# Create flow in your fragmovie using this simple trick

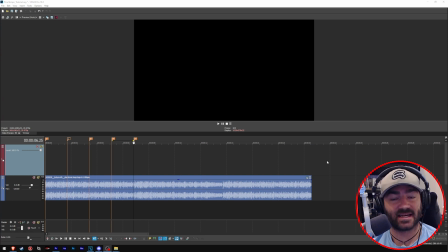Sometimes it's 8, sometimes it's 16, but it's always in 4s, okay? So we can use that knowledge to then blueprint our frag movie to make frags happen at the beginning of each of those sections, okay? Or at the beginning of each of those bars.
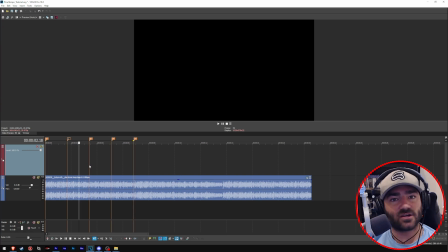Okay, so now that we identified where each bar begins, let's talk about utilizing this knowledge and this setup here to design our frags.
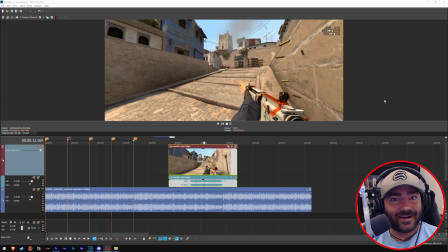Let's get to the meat and potatoes. Let's actually design a frag to have flow to it, okay?
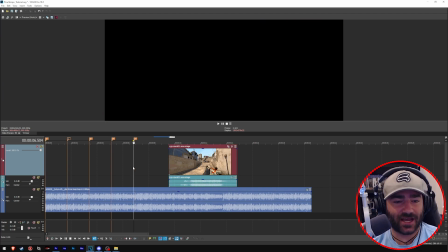I know you've all been waiting for that, and we've talked so much about song structure and how that helps create flow, but let's actually put this all into action.
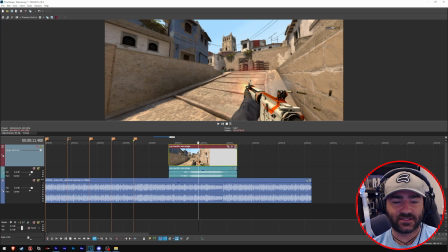Okay, so I got the spray scene from Glaive here on Dust 2, okay? Now, remember what I said. We want to take advantage of the mathematical structure of a song, okay? And our frag movie is going to be mathematical, okay? So we want shooting to start on the beginning of a bar or the beginning of a measure.
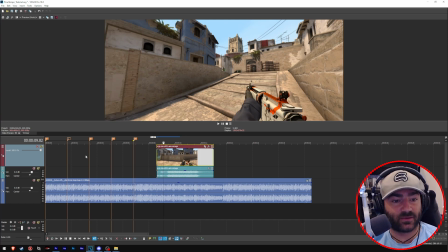We actually don't want the scene change to happen at the beginning of a bar or at the beginning of a measure.
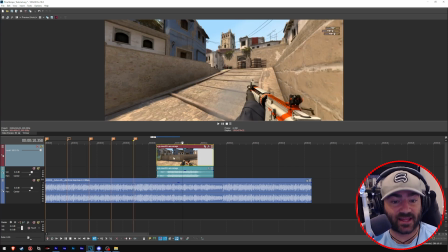We want the shooting to start at the beginning of a bar or at the beginning of a measure, okay?
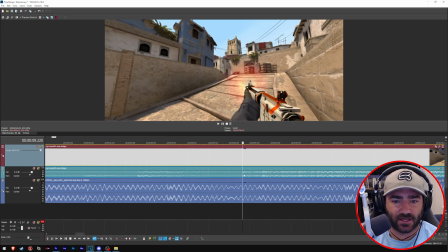Okay, so let me show you. All right, so let's see here. We've got the shooting starting right there, okay?
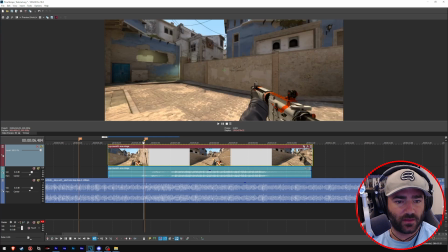So what we want to do is we want to drag this over to our number 5 marker because that's the beginning of that next section, right?
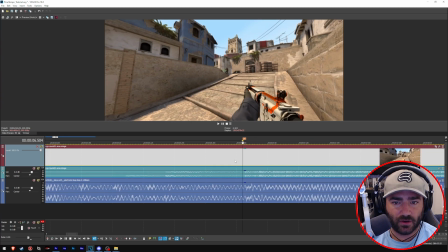That's the beginning of the bar, okay? And we're going to put the shooting right there. Now, as you can see, the marker is actually behind where the first beat of the next measure starts.
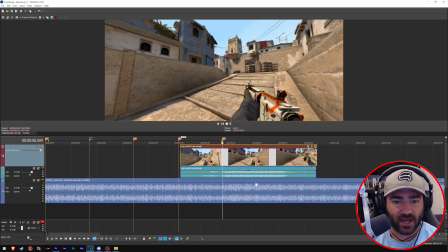So we're just going to line it up perfectly. Okay, cool. All right, so that's it.
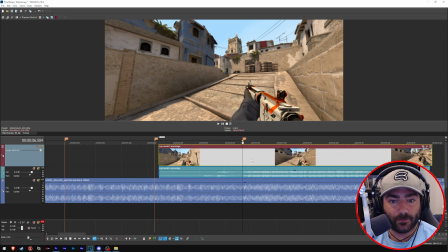I just created flow, okay? I just created flow by making sure that the shooting starts on this beat, okay?
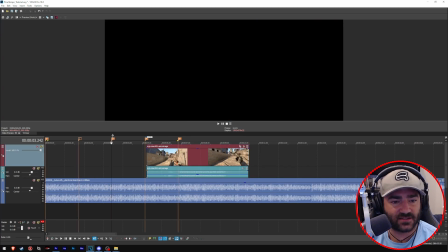Let's take a listen to that. All right? Let's see how it sounds. So I'll start it 2 bars before that starts, okay? So ready?
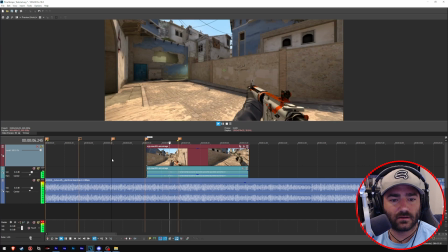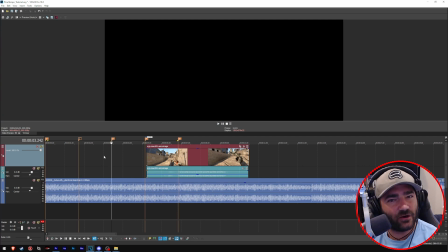Did you hear it? It felt good, right? It felt like it belonged there. There wasn't like a discordant or dissonant feeling to that shooting starting. It started right on that section change, that melody change, and it felt right.
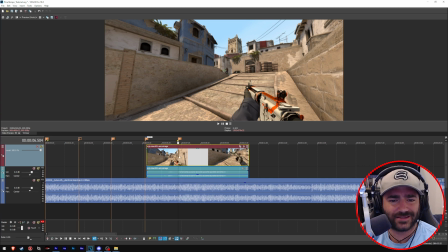Okay, so let's throw another frag on there, because your frag movie's not going to just be one frag. Let's start combining this frag with other frags to see how this all fits together, okay?
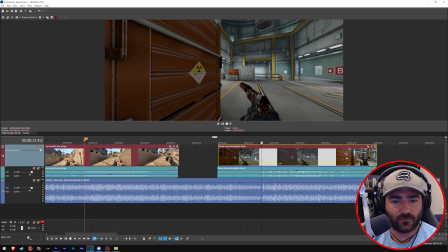Okay, cool. So I've got a scene here from Device, and it's a pistol round, okay?
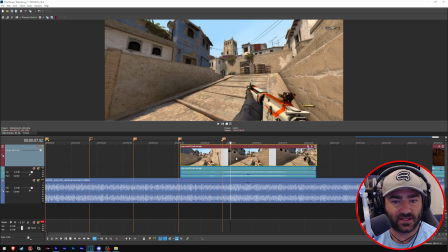All right, so let's build out this next section here a little bit, okay? So let's add some more measures here.
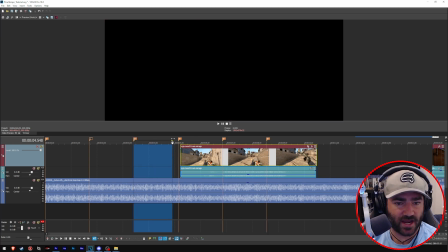So we're just going to, like I did before, we're going to just click here and drag over to the next marker, and we're just going to measure it out.
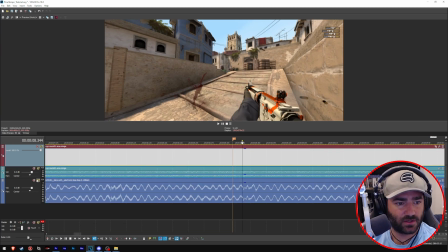Let's just make sure, let's solo this.
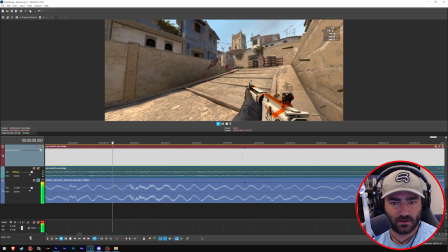Okay, cool. Yep, that sounded like the beat started there. Okay, and then let's measure it out again.
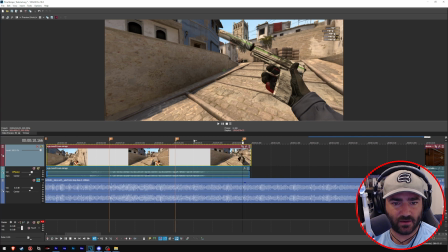Okay, yep, you heard that beat there, so that's where that one starts. Let's measure it out again.
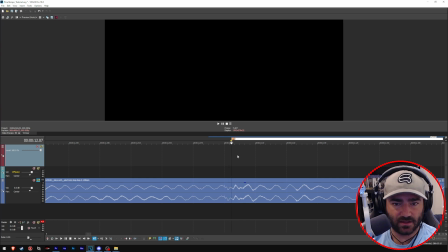As you can see, these are a little more pronounced, the beats here. Do you see how condensed this waveform is, whereas this one's a little skinnier? Okay, let's measure out, and it looks like the end is going to be a couple frames before, so right there.
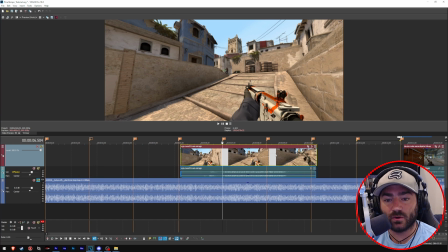Okay, cool. Let's listen to this part one more time. Let's see where this frag ends, and then where this frag ends actually
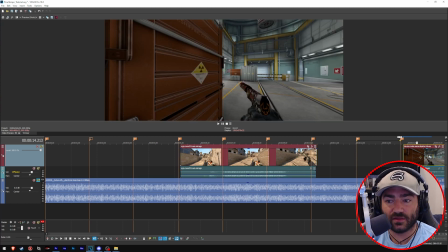decides for us where this next frag is going to start, okay?
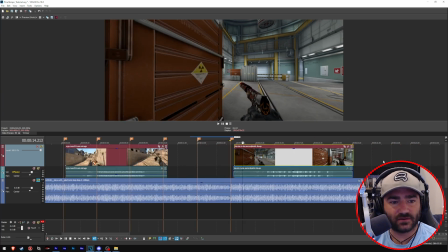So let's take a listen.